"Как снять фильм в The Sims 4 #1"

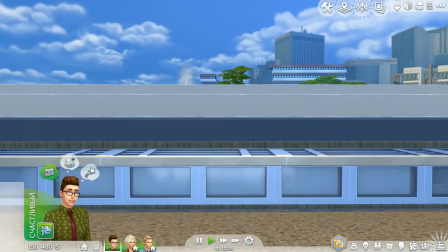16:21 Действительно она не похожа, не вписывается в этот современный стиль. Логики в этом, наверное, нет.
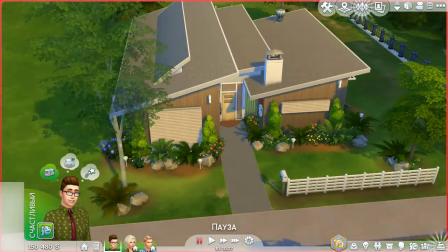16:27 Потому что если бы Мартин действительно шифровался, он бы взял такую же дверь, как и другие.
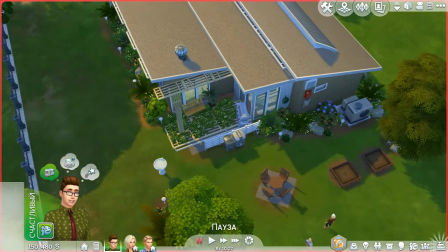16:33 Но для такого интересного момента,
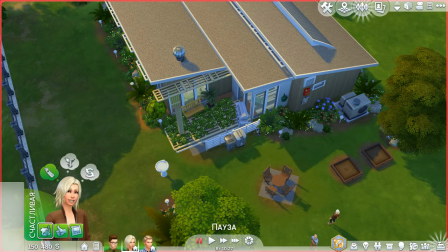16:37 чтобы действительно отличить дверь Мартина от тайной комнаты, от двери других комнат обычных. Соответственно, лучше всего мне показалось использовать другую дверь.
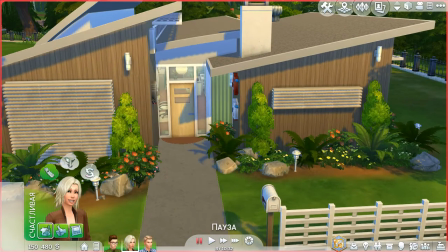16:52 Ну, вот как вы понимаете, на одном участке, я кстати и дальше буду рассказывать, как сделать разные хитрости,
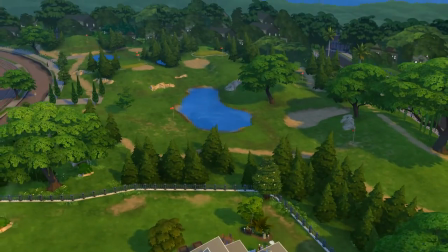16:59 чтобы снять лучше и эффектнее сцену в каком-то участке, особенно в общественных участках.
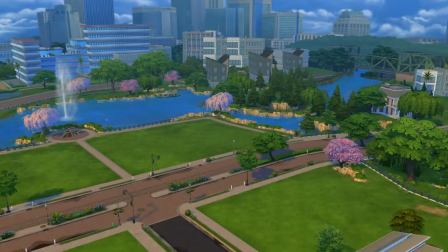17:05 И вот у нас на одном участке, как вы понимаете, не один главный герой, но и другие персонажи могут находиться.
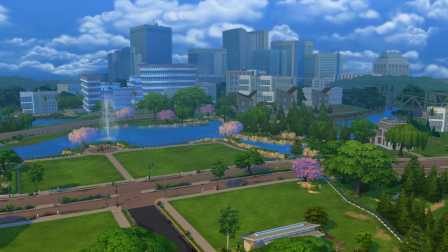17:11 Главное, чтобы они не попадали в кадр.
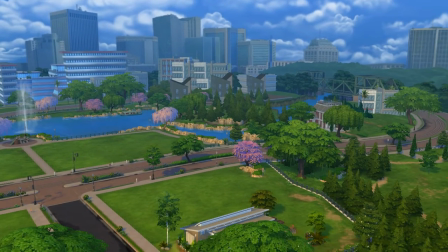17:13 У меня есть кое-какие моменты в фильме, которые я вырезал, потому что персонаж,
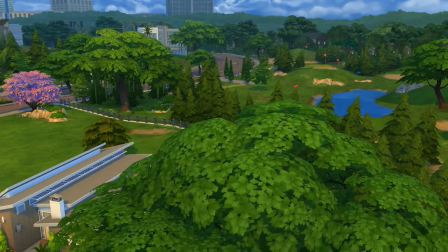17:21 которого я поставил на улицу, он, оказывается, попал в кадр и запорол мне кадр.
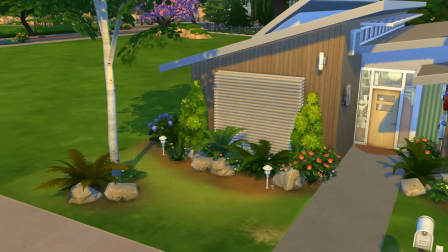17:28 В итоге мне пришлось это вырезать. Я это заметил уже при монтаже. Вот что касается технических особенностей.
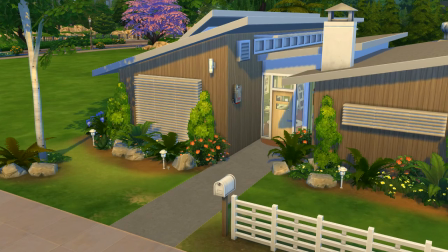17:36 Как я говорил, немного у меня подтормаживает камера. Не знаю, в чем причина.
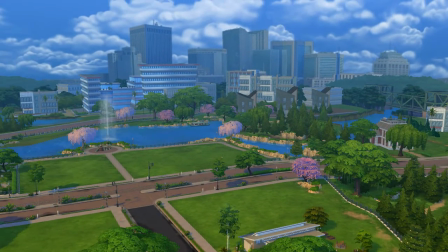17:40 Возможно это оперативка или видеокарта То есть я буду пытаться что-то решить с этим Для того, чтобы, разумеется, качество видео, качество записи было на высшем уровне
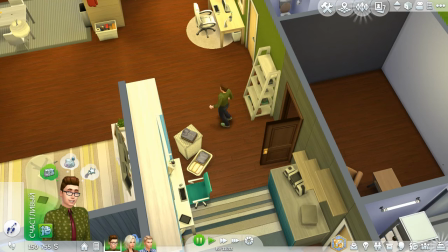17:55 Поехали дальше Вот я уже переделал нашу дверь под более правдоподобную дверь
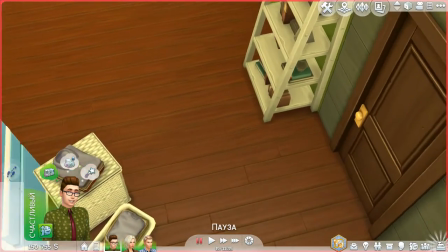18:03 Что за этой дверью что-то может скрываться В принципе для разных интерьеров это нормально Чтобы
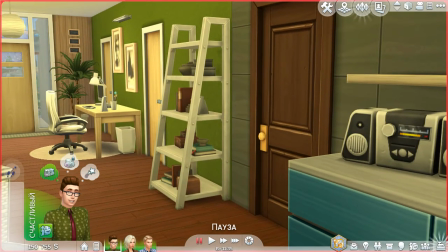18:08 в доме были разные двери Не всегда это могут быть двери одного стиля Видите,
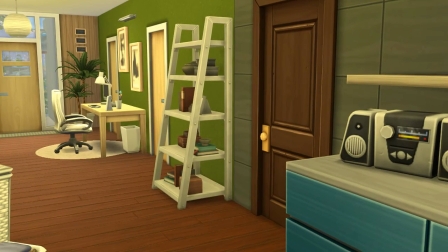18:14 в этом кадре мы видим часть серой стены Мне это показалось
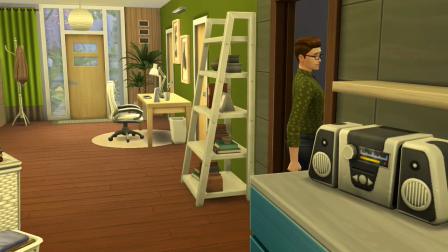18:19 не очень приемлемо Потому что зритель видит часть комнаты И уже он видит это в промо-ролике Который
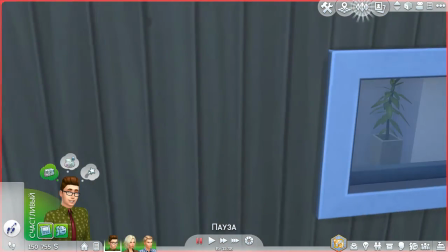18:25 я хотел создавать на основании этого видео Поэтому я решил переснять Здесь
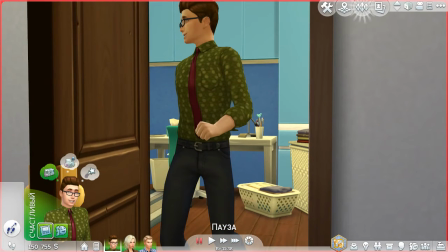18:30 мы видим, как Мартин заходит Но этот кадр у меня не удался поэтому я это
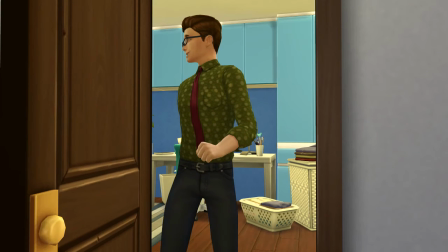18:36 разумеется вырезал не рассчитал вот моя камера двигается не так
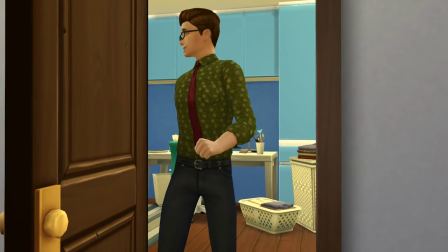18:42 быстро как ходят как ходят сима потому что симы как мне кажется ходят гораздо быстрее
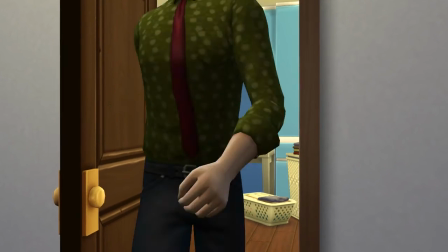18:48 идут гораздо быстрее чем обычные люди и поэтому как моя камера за ней не успевает
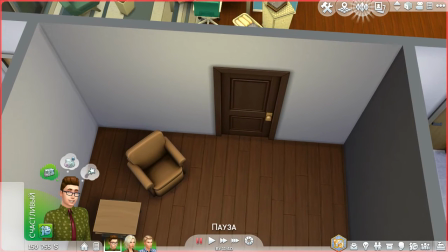18:54 и в за 74 я не помню как в d7 стрину до 74 вот нельзя как-то урегулировать
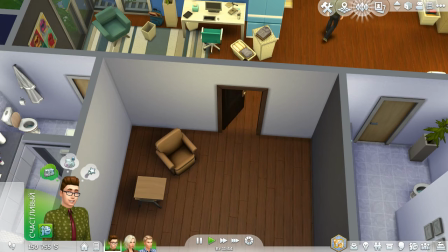19:00 скорость движения скорость ходьбы персонажей и это жутко неудобно здесь я пытаюсь захватить кадр с дверью которая закрывается у меня было очень много
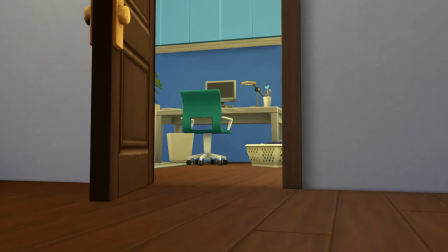19:13 дублей потому что дверь закрывалась раньше чем это нужно было мне чтобы зритель успел
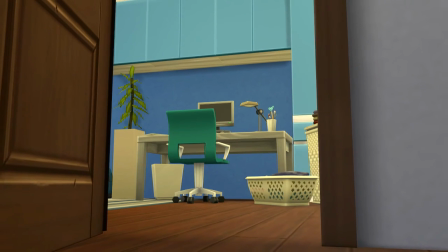19:20 заметить дверь я сначала ставил на паузу, нажимал запись и потом уже
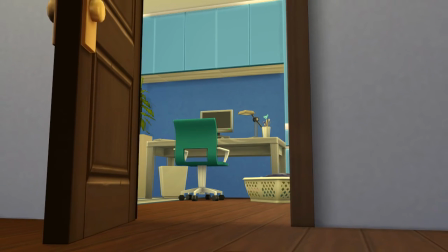19:28 ставил на play, дверь закрывалась и зритель успевал увидеть дверь и соответственно зритель успевал увидеть как дверь закрывается.
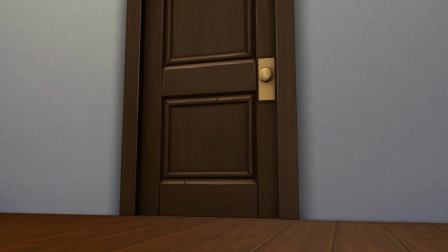19:36 Это все особенности нашего восприятия, которые я тоже учитываю как человек, который обучился на психолога, тоже учитываю эти особенности,
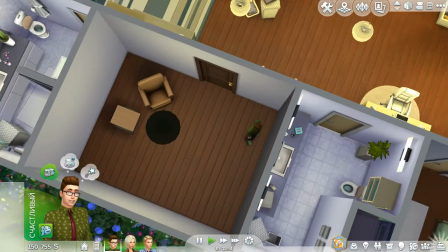19:44 стараюсь конечно учитывать в фильме, в видеороликах и вот такой момент был для меня очень важен
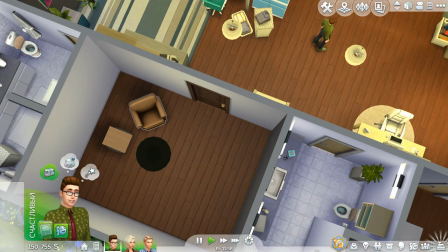19:50 для того, чтобы зритель увидел картинку более-менее адекватно конечно с этой дверью особенно со съемками очень снизу у меня не получалось и потому что был глюк с
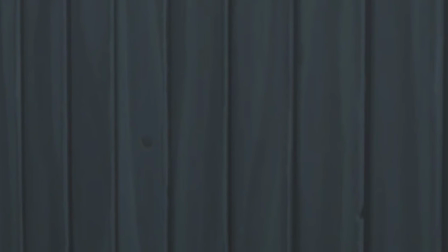20:03 камерой она постоянно уезжала вниз или в какую-то другую сторону мне всегда идет глюк поэтому я
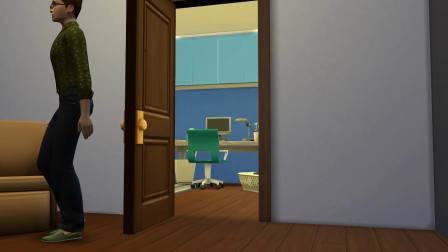20:09 в итоге в финальном варианте я использовал статичную камеру Что
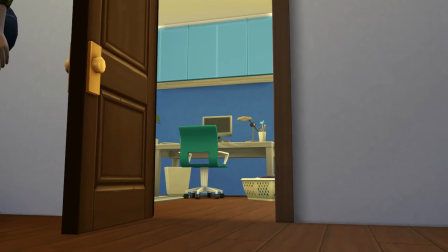20:16 имеется ввиду? Просто без никакого движения снял вот этот кадр с закрывающейся дверью.